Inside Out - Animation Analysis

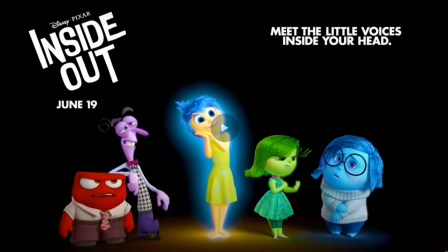12:23 Last thing I wanted to point out, see how this movement, this exaggerated movement, notice how well it feels.
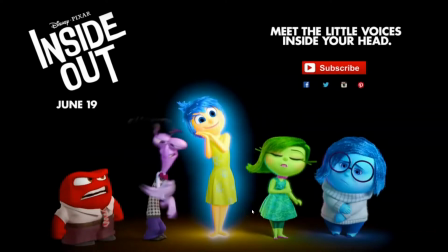12:31 It doesn't seem like it's abrupt motions or that there is a dirty animation, but feels really fluid.
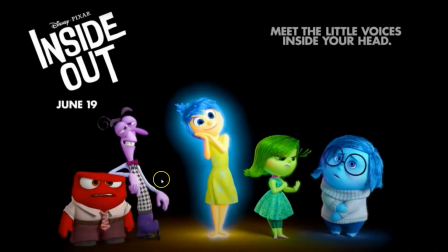12:38 And this is because to make this kind of fast cartoony movements, you need to make sure that see how the arm drags, see the tip of the finger, see how everything drags a lot,
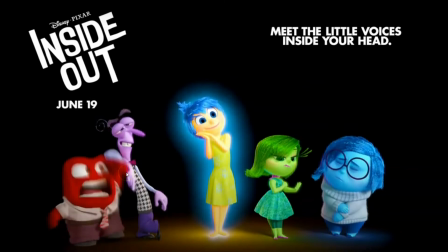12:53 then see how they stretch the hand, boom. So everything flows on a really smooth path of action. They make sure that everything feels connected, that we don't lose the hand.
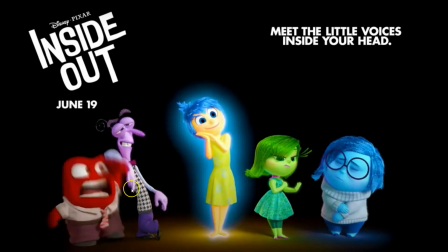13:07 We create fast motions, but by leaving the hand there, the audience has enough time to follow the movement.
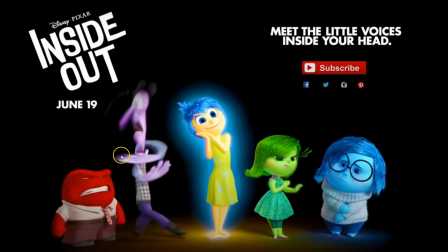13:14 Then same here, right? The drag in the hand, creating that visual arc.
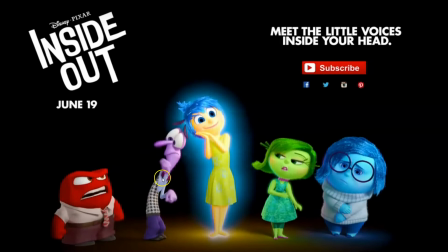13:21 Again, see all that, see how the hand stretches and drags and
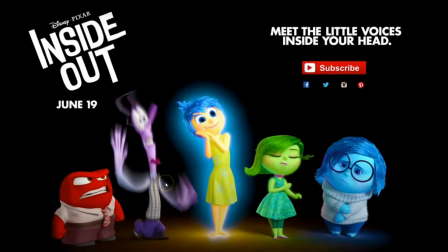13:27 creates that visual arc that allows for really fast movements.
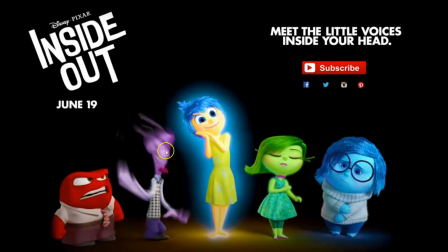13:33 See the squash in the face here, stretch, then squash, then stretch.
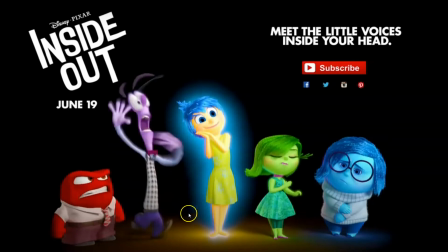13:38 So everything feels really nice.
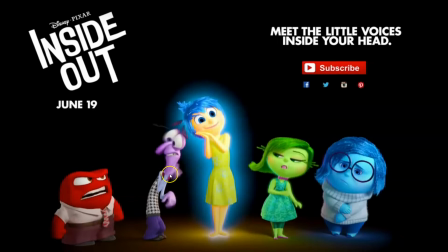13:40 And then they settle with the final pose, and then they settle with the wrist, the hand, the fingers settle last. So you see how he gets into a pose, and then the fingers finish the movement with a slight head rotation.
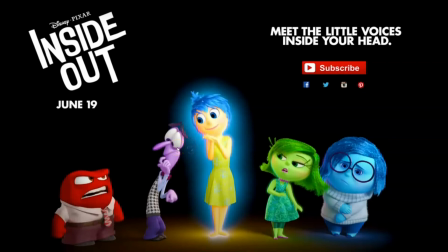13:58 So see how they overlap everything. They take really a lot of care about the arcs, the line of action. Look at this beautiful line of action. So to create great animations, you have to always keep in mind all the principles, right?
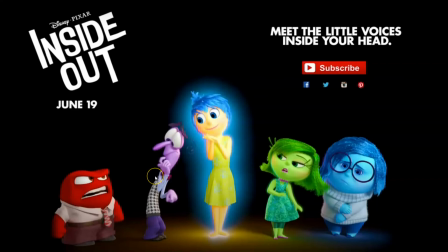14:12 So, okay, hope you liked it. Hope you learned a few things, as well as I always do with this analysis. So if you have any suggestions, leave it in the comments, leave it in the Discord server. And if you want to get professional help with your animations, there is always my Patreon,
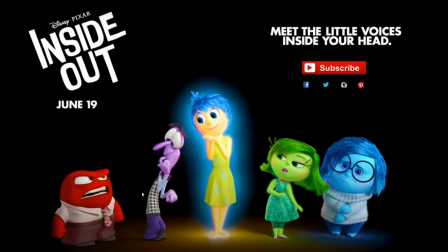14:32 where you can reach out to me for help, and I will give you feedback in your animations. So without anything more to say, this is the end of this analysis, and until the next animation analysis.